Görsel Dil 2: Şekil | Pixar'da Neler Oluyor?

Çizgiye ek olarak, kompozisyonu oluşturan bir diğer yapıtaşı da şekildir. Şekil de her bir storyboard ve film karesi için kritik bir öneme sahiptir.
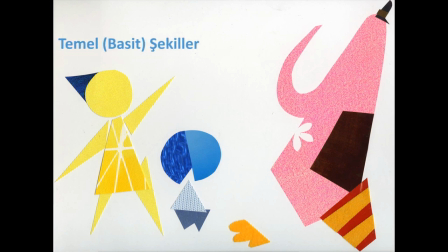0:12 İşe temel, yani basit şekillerle başlarız ki bunlar bile kendi başlarına duygu ifade edebilir. Örneğin, üçgen, aksiyon hız ve gerilim duygusu yaratabilir. Daire, cana yakındır. Kare ise güvenilir ve dayanıklı görünür. Karakterlerimizin ve dünyalarımızın çoğu iki veya üç şeklin bir araya gelmesiyle oluşturulur.
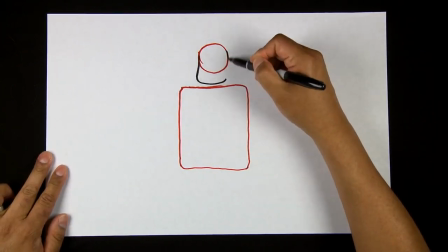0:31 Mesela Bay İnanılmaz'ın vücudu dostane bir daireden ve onun altında yer alan güçlü ve dayanıklı bir kareden oluşur.
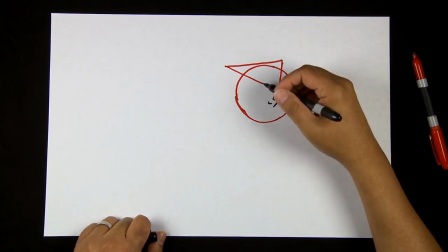0:38 Dostane bir daireden aktif bir üçgenle birleştirdiğimizde İnanılmaz Airedeki Deş'i elde ederiz ki Deş tam da böyle bir karakterdir.
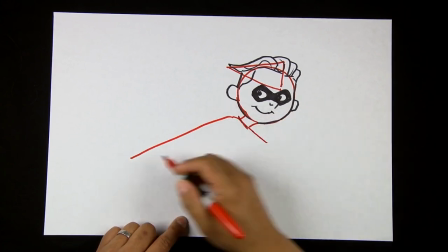0:47 İşe temel şekillerle başlasak da, ayrıntılar eklendikçe bu şekiller akışkan bir şekilde evrilerek daha doğal bir görüntüye kavuşur ve daha çok ayrıntı,
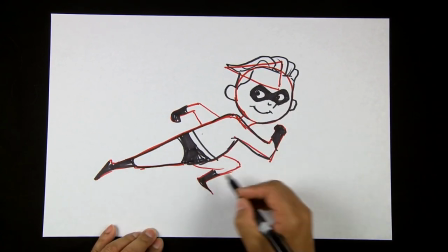0:55 daha fazla bilgi, anlam ve duygu aktarmamızı mümkün kılar. Bu bizi silüet adını verdiğimiz bir kavrama götürür.
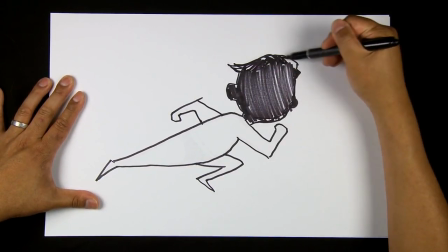1:02 Silüeti bir nesnenin gölgesi gibi düşünebilirsiniz. Karakterlerimizin hepsini silüetlerden kolayca tanınabilmesini amaçlarız.
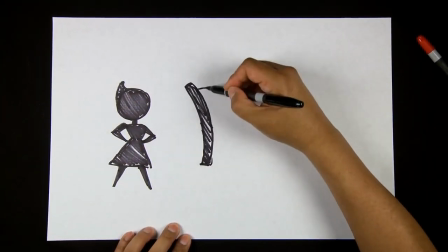1:08 Bakın, şimdi Yukarı Bak filminin storyboard ve konsept sanatı çizimlerine dönelim ve sanatçılarımıza ne gördüklerini soralım. Yukarı Bak'ta Carl ve Ellie'nin birbirlerini tamamlaması gerektiğini düşündük.
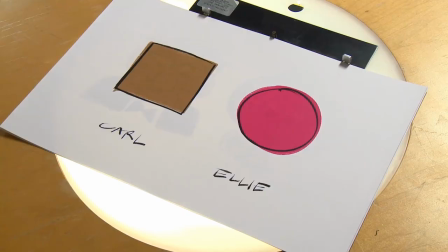1:25 Bir açıdan birbirlerinin neredeyse zıttı olmalıydılar. Yani birbirlerini tamamlamalarına rağmen birbirlerinin zıttı olmaları gerekiyordu.
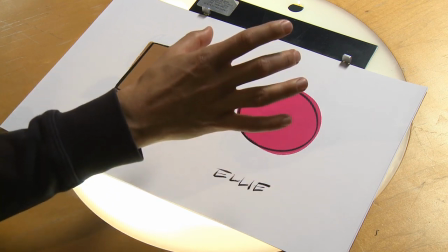1:32 Carl'ın kare olmasına karar verdik. Bu karenin rengi mat, toprak tonlarında olmalıydı. Ellie ise bu dairesel, parlak şekil temsil etmeliydi.
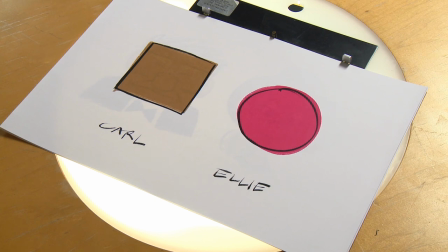1:39 Rengi de capçanlı bir pembe olmalıydı. Çünkü Ellie dünyaya pembe gözlerle bakan biri. Carl ve Ellie'yi yaratmaya işte bu temel şekillerle başladık.
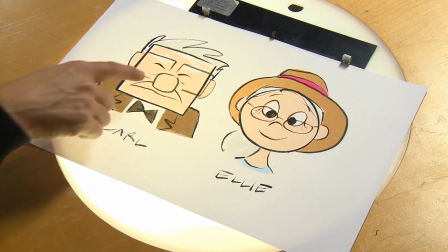1:50 Bu öğelerle başlayınca sonuçta ortaya çıkan karakterler de bunlar oldu işte. Carl hala kalelerden, Ellie de hala dairelerden oluşuyor.
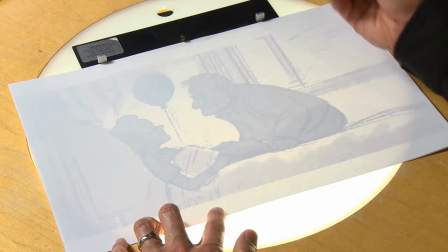1:58 Yukarı baktaki bu kompozisyonda şekillerin çok büyük bir işlevi var. Bazıları ilk bakışta gözümüze çarpıveriyor.
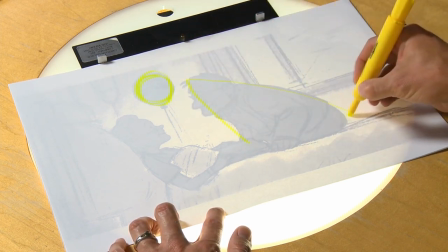2:05 Burada bir daire var. Buna elipse diyebiliriz. Bu çok basit bir şekil. Burada bir üçgen var.
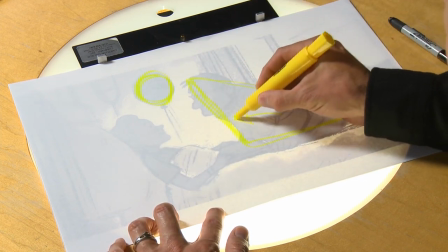2:10 Bir yönelim belirtiyor. Eğilmeyi gösteriyor ve hareketi. Burada Ellie'ye doğru bir hareket var.
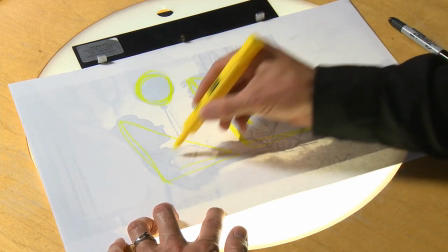2:15 Bir diğer üçgeni de Ellie oluşturuyor. Bu iki üçgen sanki aynı düşüncenin iki parçası gibi.
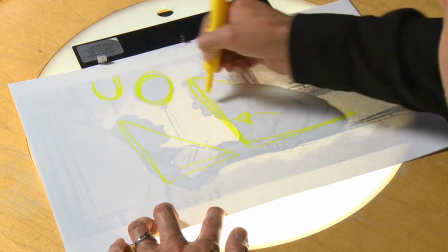2:21 Burada bu dairenin bir tane daha tekrarı var. Bu da Carl'ın yüzüyle aynı yönde bir öğeler dizisi oluşturuyor.
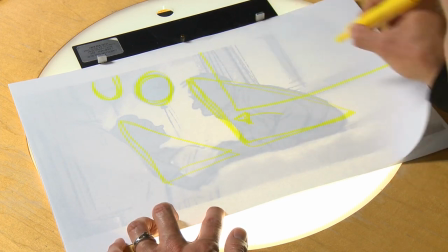2:28 Carl'ın arkasında devasa bir dikdörtgen var. Daha doğrusu birkaç dikdörtgen var da diyebiliriz.
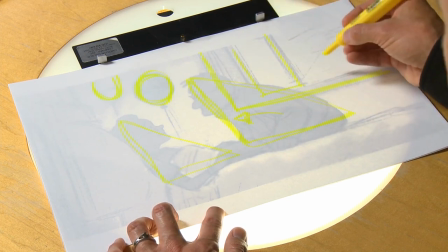2:32 Bunlar da yine gözlerinizin doğruca Karl'a yönelmesine yardımcı oluyor diyebiliriz.
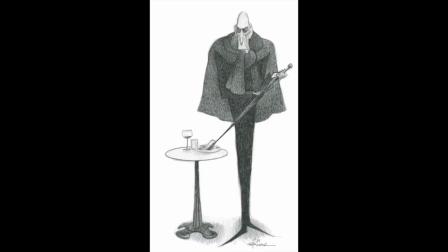2:39 Ratatouille'deki bir örnek çok hoşuma gidiyor. Karakterlerden biri olan Antonego çok korkutucu bir şekle sahip. Kendisi koskoca restoranları kapattırmasıyla meşhur bir yemek eleştirmeni. Bu adam gerçekten de çok ilginç bir şekilde çizilmiş.
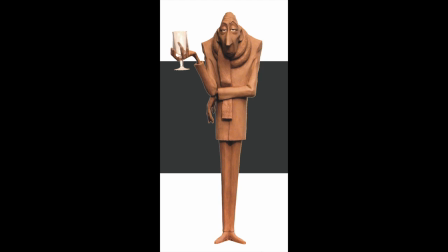2:53 Cılız bir adam. O kadar zayıf ve o kadar uzun boylu ki herkesin üzerinde baskınlık kurabildiğini görebiliyorsunuz.
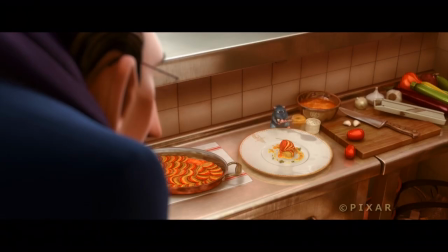3:00 Başı öne doğru çıkık. Bu da tıpkı bir akbaba gibi tepenizde dolaştığı hissini yaratıyor.
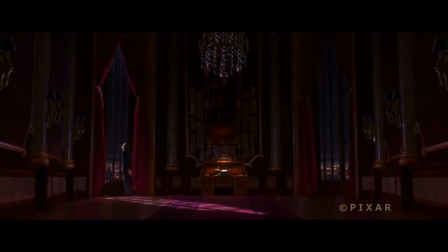3:06 Ayrıca çok kasvetli bir yanı da var. Ofisinin tasarımı bile yukarıdan bakıldığında bir tabuta benziyor.
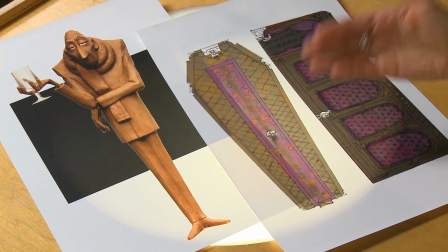3:12 Karakterle sahip olduğu bu hüzünlü mekan tasarımı arasındaki paralelliği de çok seviyorum.
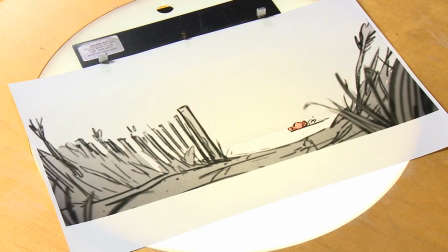3:18 Bu sahne kumsal yarışı sahnesi. Burada şekli şöyle kullandım.
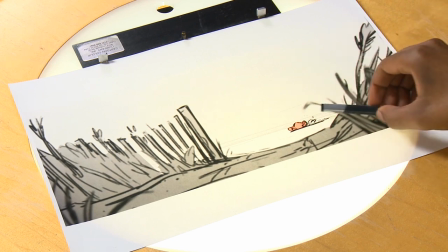3:23 Ön plana tam olarak bakmanız gereken yeri açıkta bırakan kocaman bir şekil koydum.
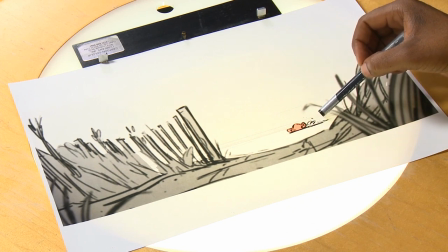3:28 Bu hem dışarıdan bir göz olduğunuz duygusunu yaratıyor, hem de arabanın ne kadar hızlı gittiğini size hissettiriyor.
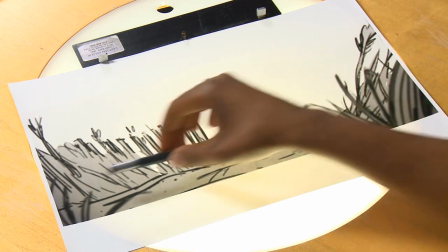3:35 Çok uzakta olmanıza rağmen araba bu kareyi bir baştan bir başa çabucak kat edecek.
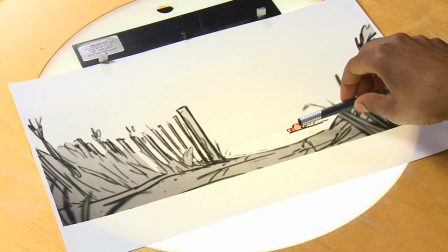3:40 Bu koyu şekil McQueen'e odaklanmamızı sağlıyor. Çim yaprakları bile aslında bakmamız gereken yönü işaret ediyor.
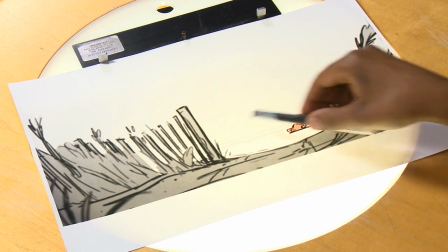3:47 Tabii çitlerin akışı da aynı şekilde. Biz seyirciler olarak burada sadece dışarıdan bakan birer gözüz.
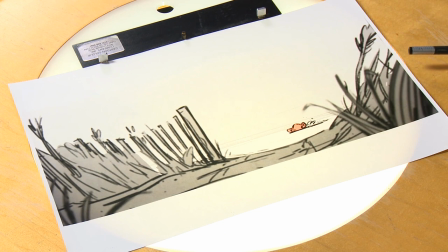3:52 Çünkü McQueen burada henüz filmin neresinde olması gerektiğini duygusal olarak çözebilmiş değil. Bu yüzden de kamera onun uzağında ve şekiller de onu bir nevi çerçeveliyor.
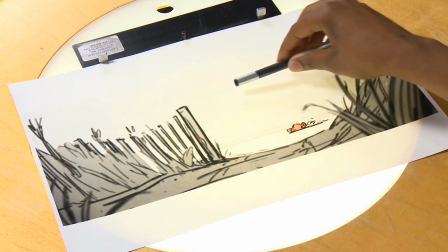4:03 Yani karakter hem kendi zihninde hem de bu karede kafese kısılmış bir durumda. Arabalar 3'teki bu kare,
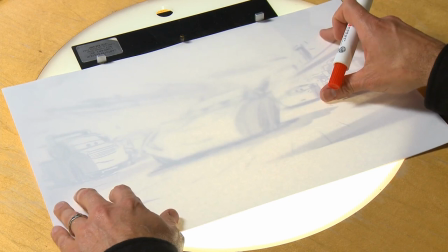4:12 şekiller, şimşeğin hayatında olup bitenleri güçlendirmek anlamında çok önemli bir rol üstlenen şekilde kullanılmış.
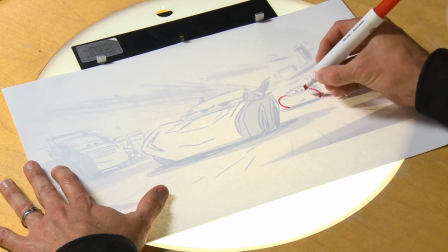4:20 Bu kare de bize bunu gösteriyor. Karakterlerin şekillerden oluşması fikri özellikle arabalar dünyasında iyi işliyor.
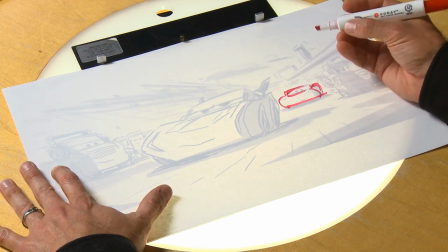4:26 Mesela Şimşek daha yuvarlak hatlara sahip, yani daha dostane bir karakter, daha cana yakın ve kahramanımız da o.
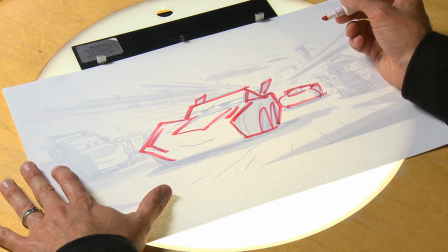4:32 Yeni karakterimiz olan Jackson Storm ise çok daha köşeli. Jackson'da keskin ve dinamik özellikler çok daha ön planda.
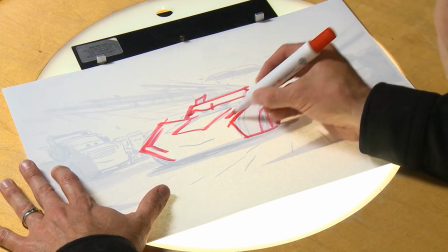4:40 Bu çizgiler gittiği yönü işaret eden dinamik şekiller, onun daha hızlı görünmesini de sağlıyor.
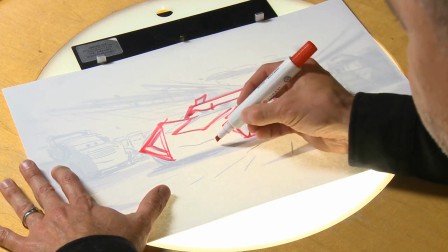4:45 Bu basit üçgenler ileri gitme duygusunu hissettiriyor.
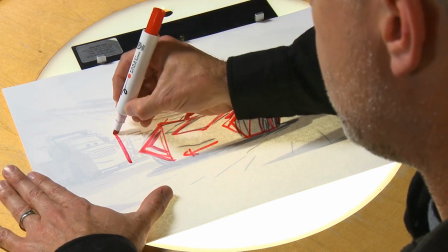4:47 Geleneksel olarak arabalar dünyasındaki diğer arabalar kare kutulardan veya kare kombinasyonlardan ibaret.
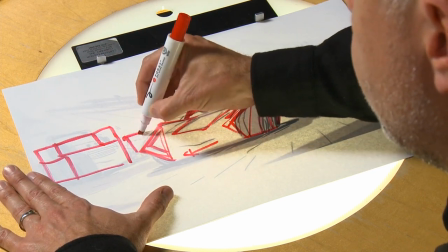4:54 Onlar pek hareket etmez, yavaştırlar.
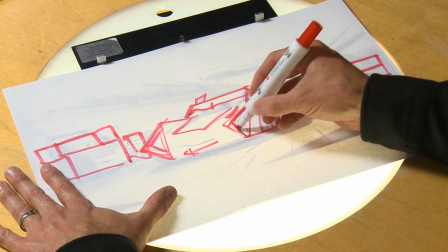4:57 Ama odağımızda olan dinamik karakterleri yani şimşeğin kıvrımlarını ve stormun keskin hatlarını çevrelemeye, çerçevelemeye ve vurgulamaya yararlar. Gördüğünüz gibi hikaye anlatımında şekillerden birçok farklı şekilde yararlanabiliyoruz.
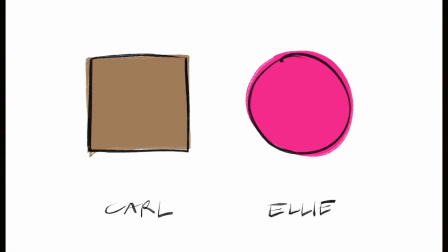5:12 Ve evrensel bir şey. Şekillerin anlam ifade etmekte kullanılabilme özelliği her yerde geçerli.
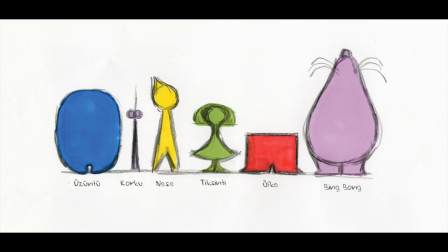5:17 Her şey için. Bir araba, bir canavar, bir insan, hatta bir duygu için biri. Sıradaki alıştırmada şekiller üzerine daha fazla düşünme fırsatınız olacak.